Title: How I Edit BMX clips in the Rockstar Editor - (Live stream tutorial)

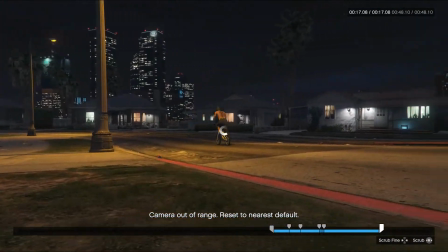Go to the end, bring it all the way back in so you don't have a huge long clip. And we'll scrub it in.
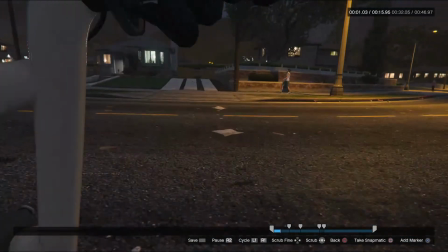So we can look at this from the start now. With the first person camera. Through the yard.
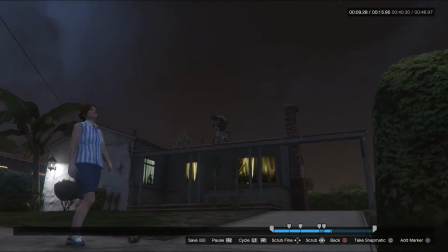Bouncing off the hedge. Tire tap on the roof. And the camera follow out.
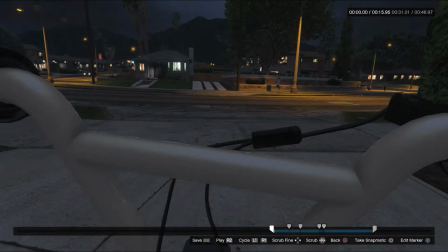The distance limit is done, I think, literally just to do with the camera and then the specifications of the console.
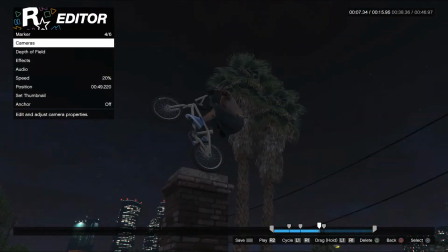So I'm not quite happy with this one. So I'm going to redo the last parts.
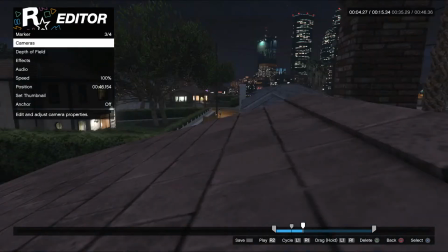I'm going to delete by pressing triangle. We're going to delete that camera. I'm going to look back at changing this one because it's not showing the bounce off the hedge.
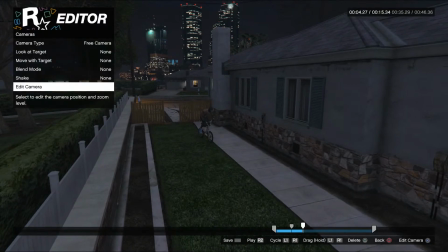So what we might do is head back to the previous camera,
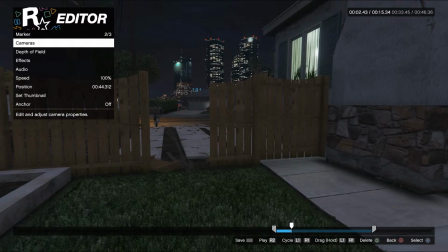which was deleting this one, and this we might have to set this one as look at target.
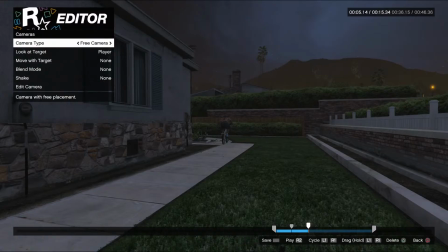And that way we get a little bit more extra time, and it frees up that space for the last camera
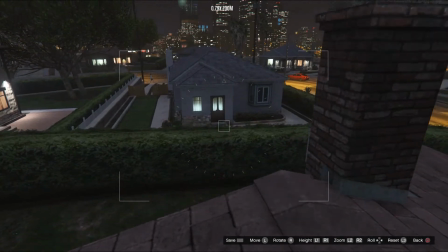here when we move it back over, which will give me the luxury, I guess is the word,
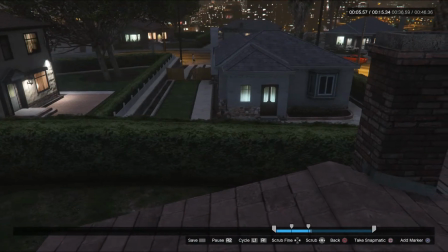of showing the bounce off that hedge. We still get the nice
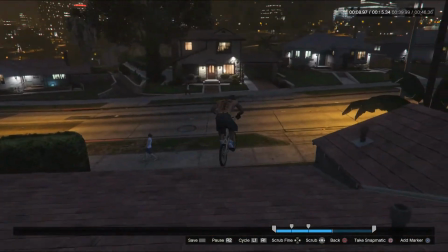perspective.
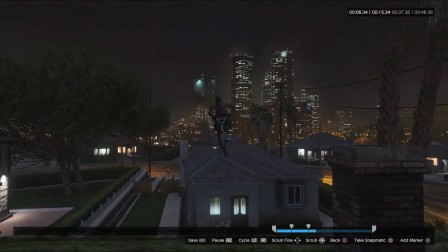Now, you could just use one camera all the way through here like we're showing, which is actually quite nice.
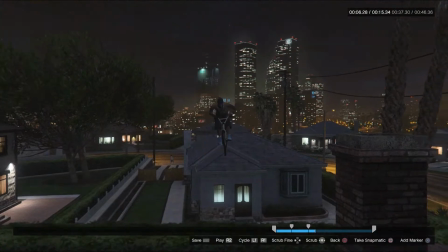But what actually could be quite cool is up to here, find the spot where we were before where I wanted to slow it down.
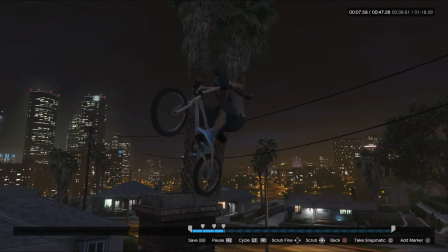Here, and then we'll go, say, 20, just for a sec, and then back to 100.
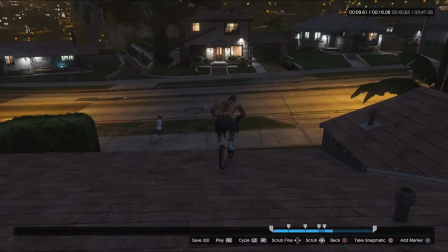And then right at that point where it jumps off the roof, that might be a better camera to use.
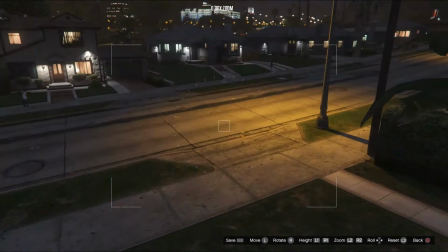So we move to the final camera here.
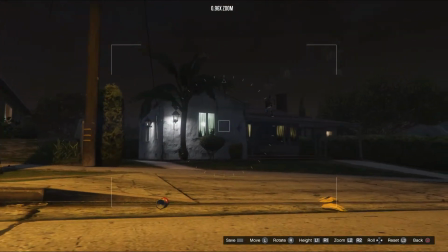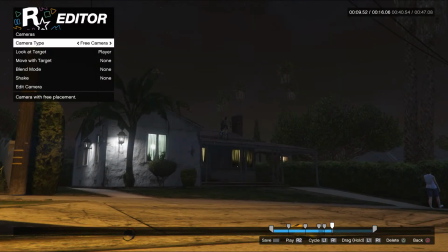Zoom in a little, look at target, and now that could be a nicer way to finish that.
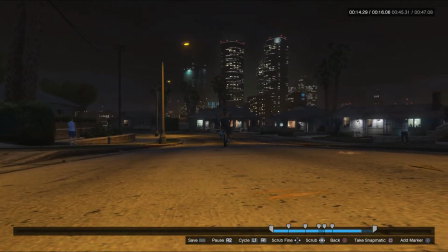And then I turn around and ride off down there, which is actually a better way to do it.
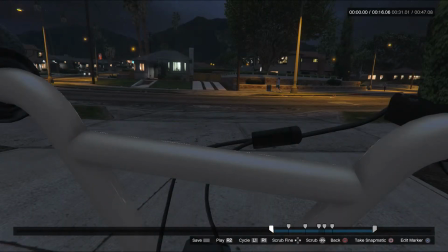So sometimes you have to go over them and look at the cameras again and you know, redo your angles until you're happy. Well, I do, because I'm pedantic and I obsess over it until I have it perfect. But this is the third clip.
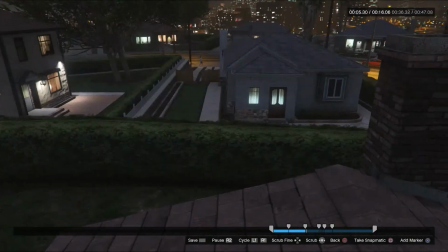Running through the fence, bounce off the hedge nice and clear,
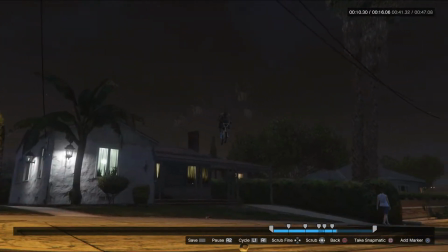slow motion tire tap on the roof, on the chimney, off the roof, and then back around.
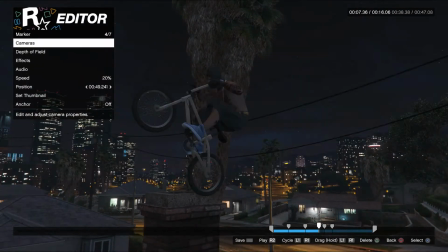I'm not sure how I feel about the speed on the roof with the tire tap. I almost think it's maybe we could, instead of going 20, maybe to 50.
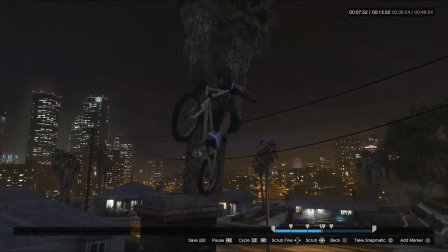Let's see how 50 looks. Yeah, see, 50 looks much nicer.
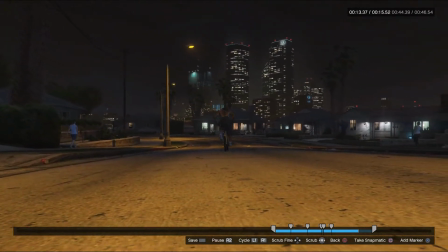It's still recognizing that, you're still emphasizing that there's a tap there, but it's not as slow.
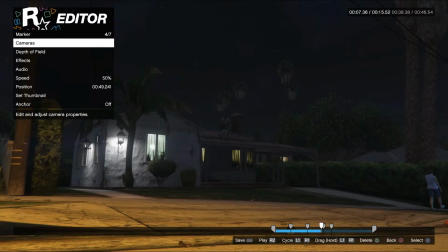So playing that through at 50 is changing from 35% speed to 50.
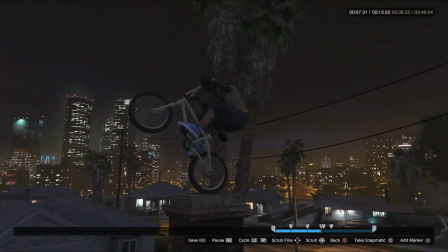I think that's much more. It's much better for the clip visually. And there we go.
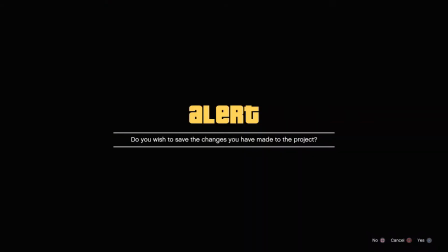That's the third one in the bag. Do you want to save? Yes. We've now got 3 clips in.
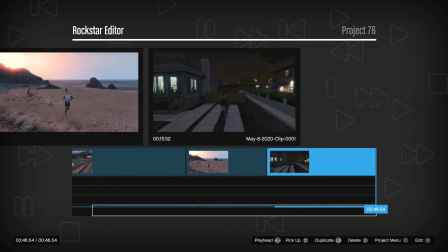Right, moving on to the fourth. I'm just going to have some water here real quick. All this talking's drying me out.
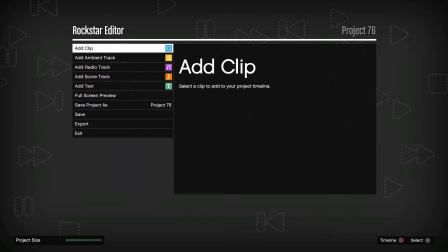Right, moving on to the fourth clip,
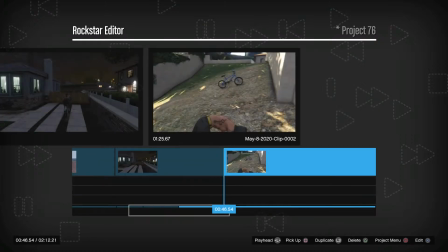which I'm not sure what this one is, but we'll have a quick look at what this one is.
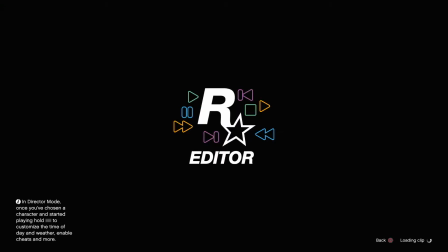This might be another accidental save or a junk one.
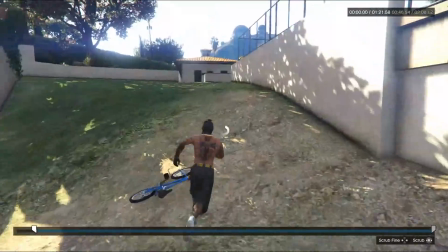Let's see what this one is. Holding L1.
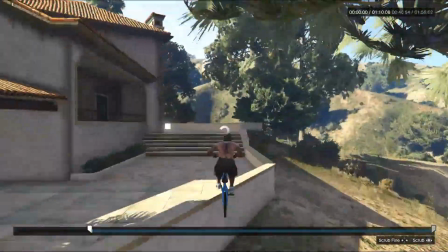Oh, this was the little fence gap that we didn't know how we were going to use.
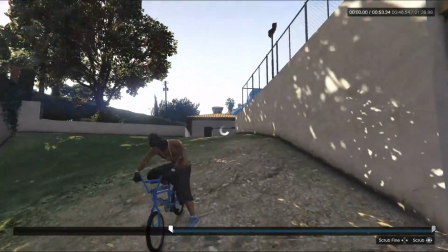That's right. Which was, if you weren't here for the stream, this is what we were trying
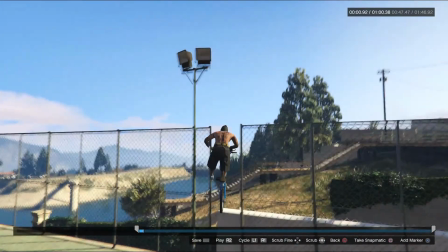here. We were just trying to jump through this little small gap in these fences here, but it kept bailing the shit out of me.
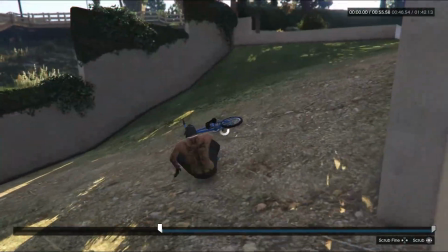So we'll keep going through here.
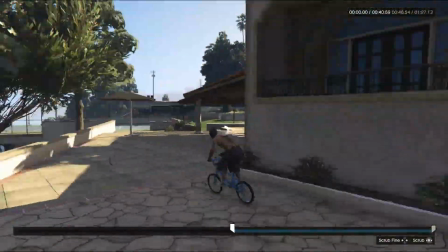I'm not sure if I'll even use this in the final edit of the video, but it's kind of like a cool little perspective thing, I guess.
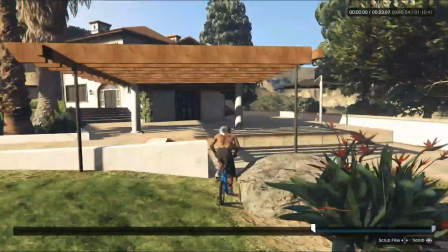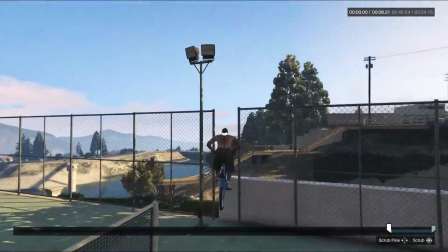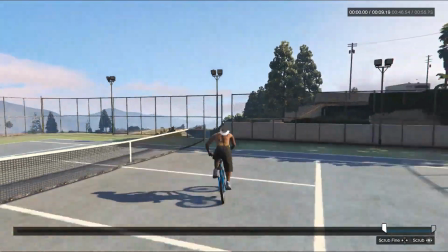I mean, as cool as that is, there's better ways to, there'd be better ways to utilize that clip.
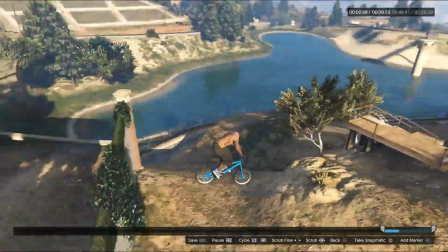So
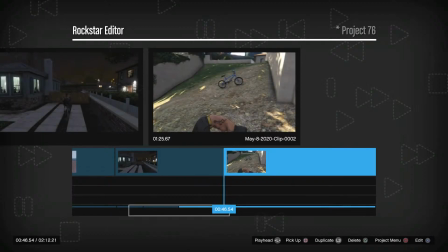we might just leave that one out at the moment. So triangle to delete off the timeline.
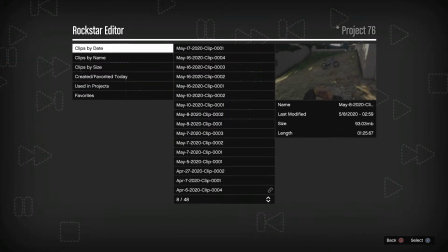Back to the picking.
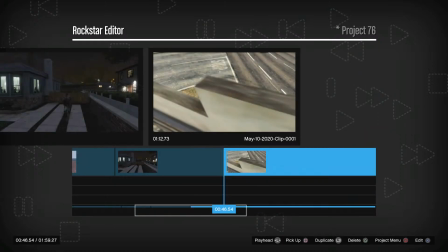And this is the precision. We spent a lot of time on this precision early last week.
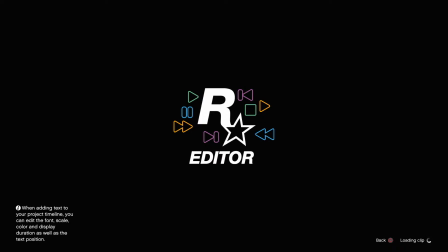So now we can edit this one. Finally, I'm really glad I nailed this bastard. I've been trying this obviously for so long. Really glad we landed this one.
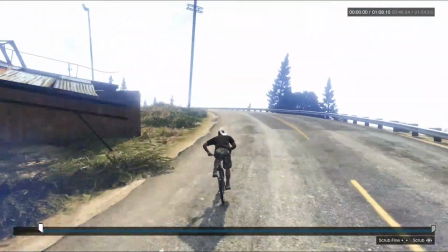So this is the sign or billboard precision.
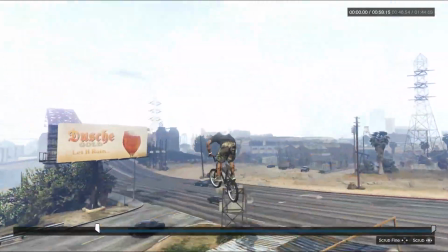We revisited once or twice on a couple of streams off the ghetto roof, and then landing on top of that little sign there.
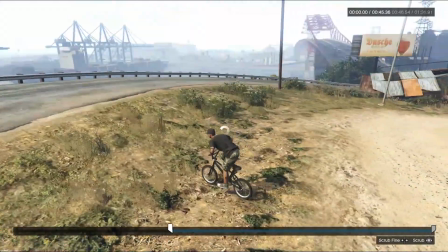So we'll just find where the clip is, holding L1 and right stick.
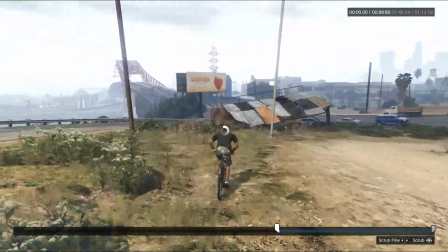Should be this one.
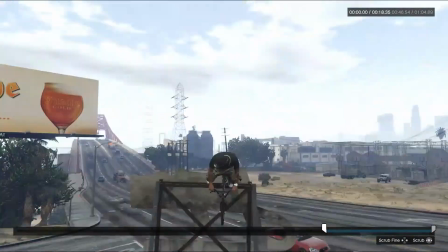We hung that bastard up there, just like that. Okay, so now we'll go back to where the start is.
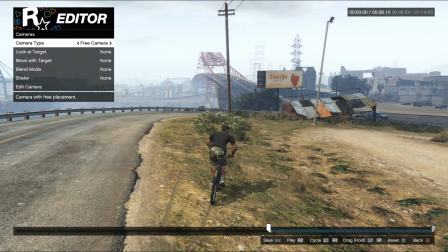Here looks good. First camera, free cam, edit camera.
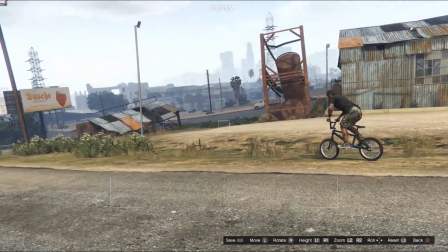I think just a sort of a simple run in here will be nice for that.
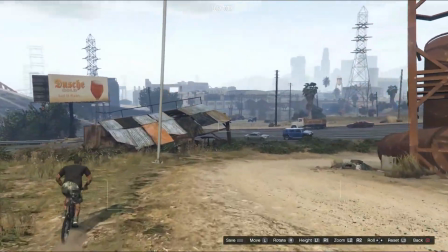Maybe about to there. Second camera, edit the approach off this little ghetto roof here.
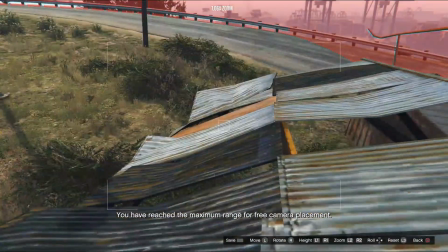So I might plant this camera
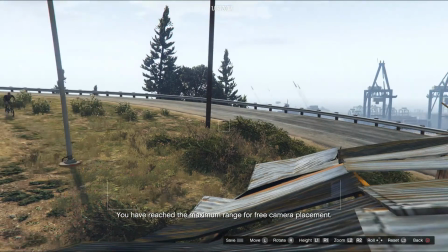about here.
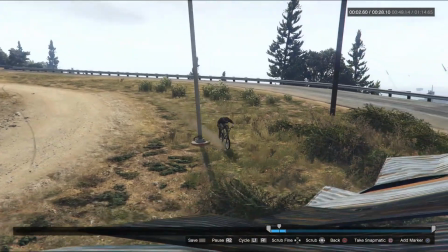Select look at target, player, R2 to play, bouncing off the roof, off the back ledge.
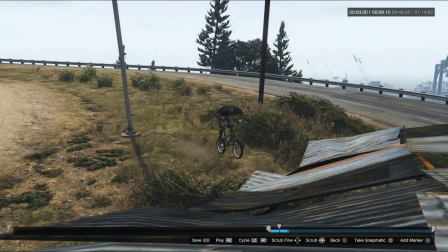Not sure how I feel about it.
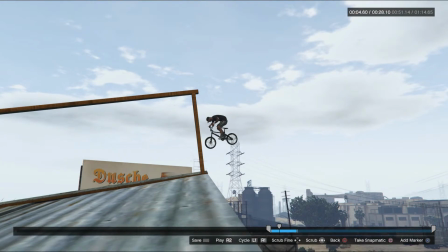Now this is another clip where in the air we're going to move the camera.
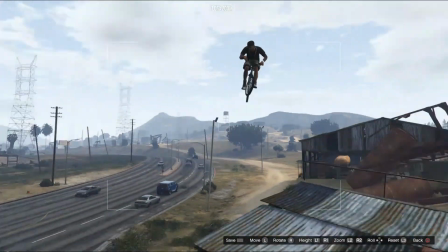So edit, and then we'll move over this side for some nice perspective.
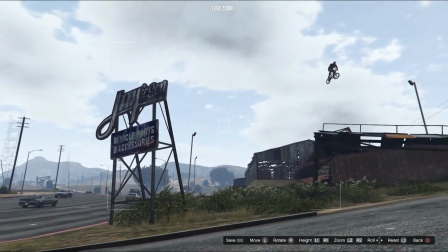Lower it right down to the ground so you get the real height. A little bit of zoom.
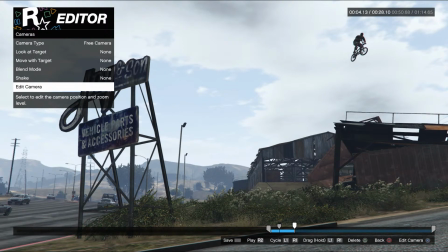I believe we did the same camera angle on stream when I was looking at it. So it's a little high.
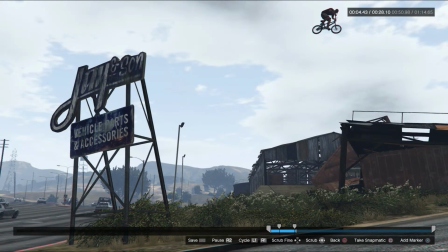See how my guy goes up almost out of the screen.
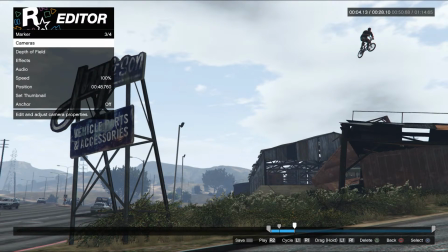So you want to always be aware of your borders, and you don't want to be having your character go out of screen or below,
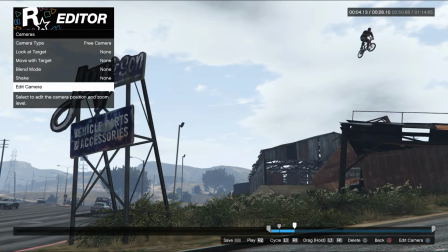or off the edge at all. So always set your cameras just so you've got enough play there.
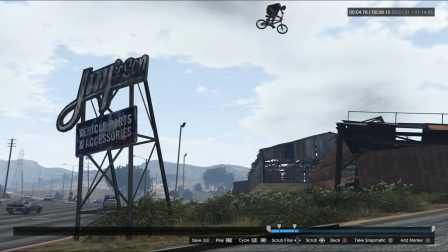So that's too high, whereas on an edit, with your black bars that everyone, or I add to all my videos, my guy would be clipping out of that.
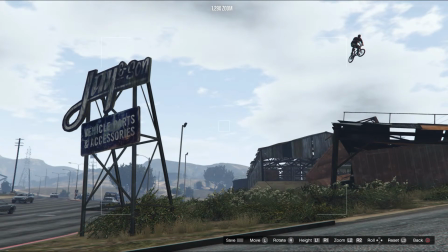So you want to avoid that and just bring the camera back a little bit. Even that's probably too much, just a little bit more.
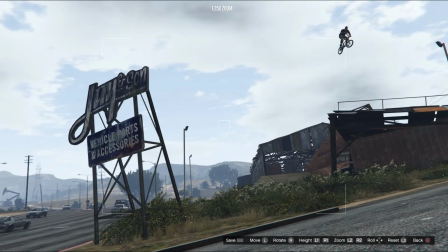About here, and I might put some tilt on it, because the tilt gives it extra swag points, everyone knows that.
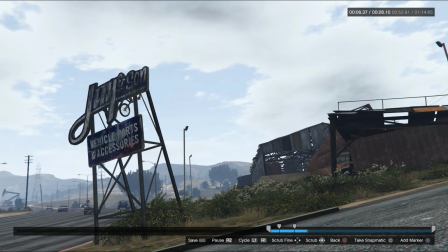And then we'll just play. And that's the landing on it there.
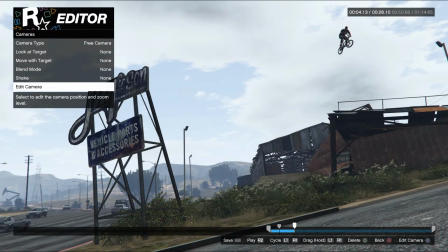I don't know how I feel about that. Maybe back just a little bit more.